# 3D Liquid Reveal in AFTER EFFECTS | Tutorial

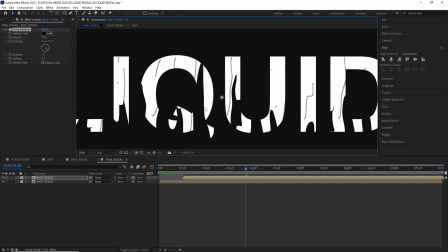267s
In the drop shadow effect, I changed the opacity to 100, direction to 180 degrees, distance to 14, and softness to 16. This will create a nice shadow and a cascading effect to our map.
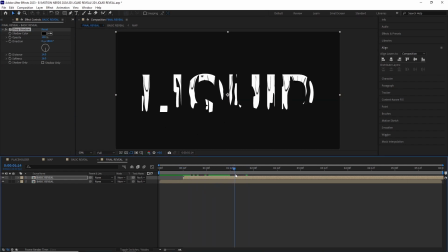281s
But if I toggle the transparency button, you can see the drop shadow is also affecting the transparent places.
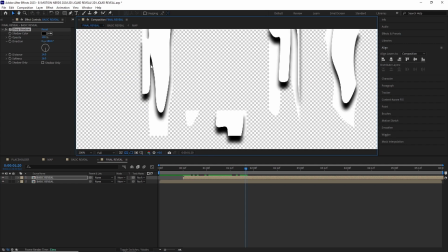288s
In order to fix this, I turned on the preserve transparency button, which will make this layer visible only if there is something beneath it. In the transparent area, the layer will not be visible.
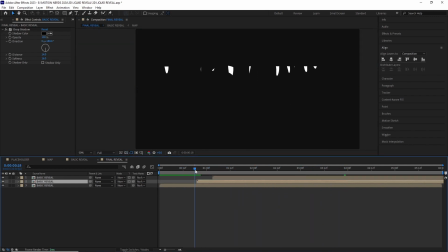299s
I duplicated this comp one more time and offsetted all of them in the timeline till I was happy with it.
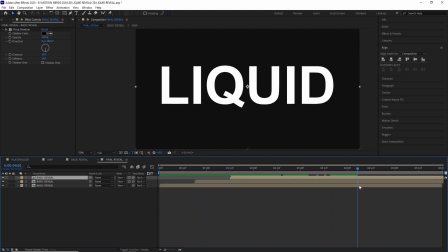306s
And after a RAM preview, this is what we got.
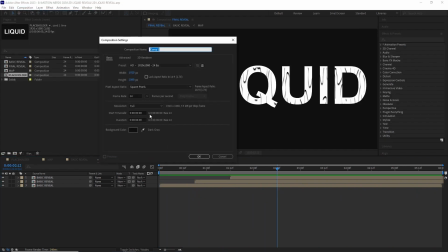316s
Now let's build the final part of this animation.
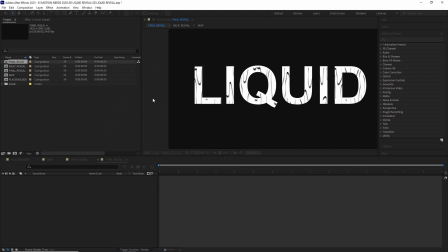319s
I created another new comp and named it final build and dragged the final reveal inside it.
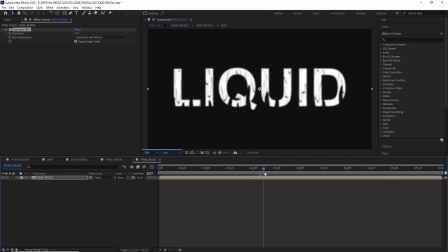325s
Then I used the previous method of blurring the comp and tightening it again with the levels to get a more organic look.
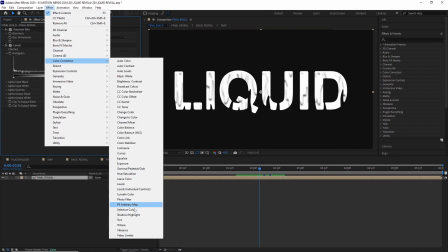333s
Then I went to effect, color correction, tint to recolor the comp.
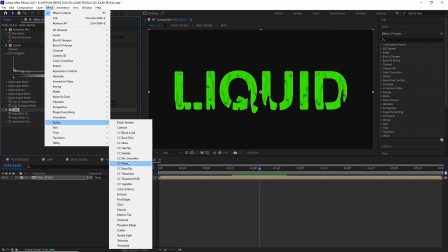338s
After this, I went to effect, stylize, CC plastic. And you can see just with the default values, it already looks pretty good.
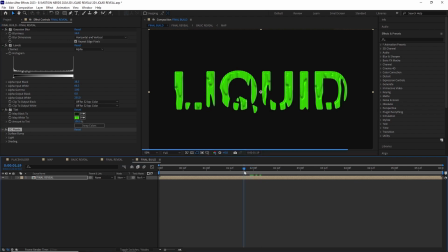347s
But let's see if we can make it even better. I open up the effect properties and change the light height to 90, light direction to 349, ambient to 50, diffuse to 50, roughness to 0.002, and metal to 10.
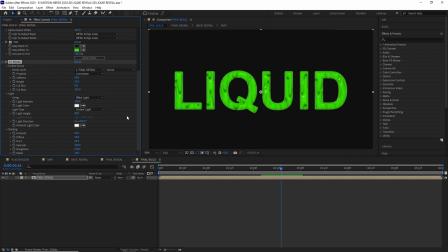364s
And that's it. After a RAM preview, this is what we get. As you can see, it's a pretty cool reveal, and since it's completely procedural, you can go into the placeholder comp and change the graphic and everything gonna get updated.
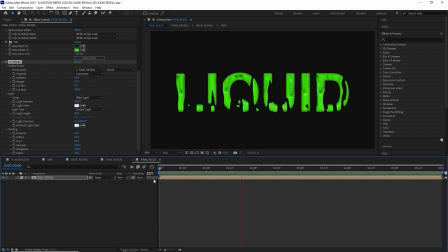379s
All the settings in the CC plastic effect is pretty self-explanatory,
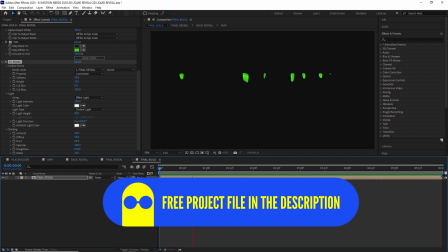384s
so get this project file and start playing with it to come up with your own new look.
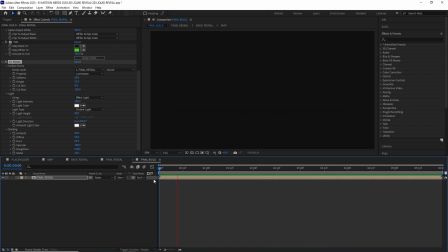389s
That's the best way to learn anything, so start experimenting. Thank you all for watching.
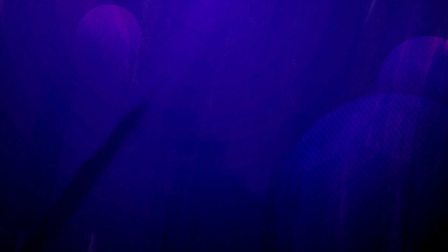395s
Leave a comment if you have any questions, like this video, and please do consider subscribing if you learned anything new. And I'll be seeing you in the next one. Bye guys.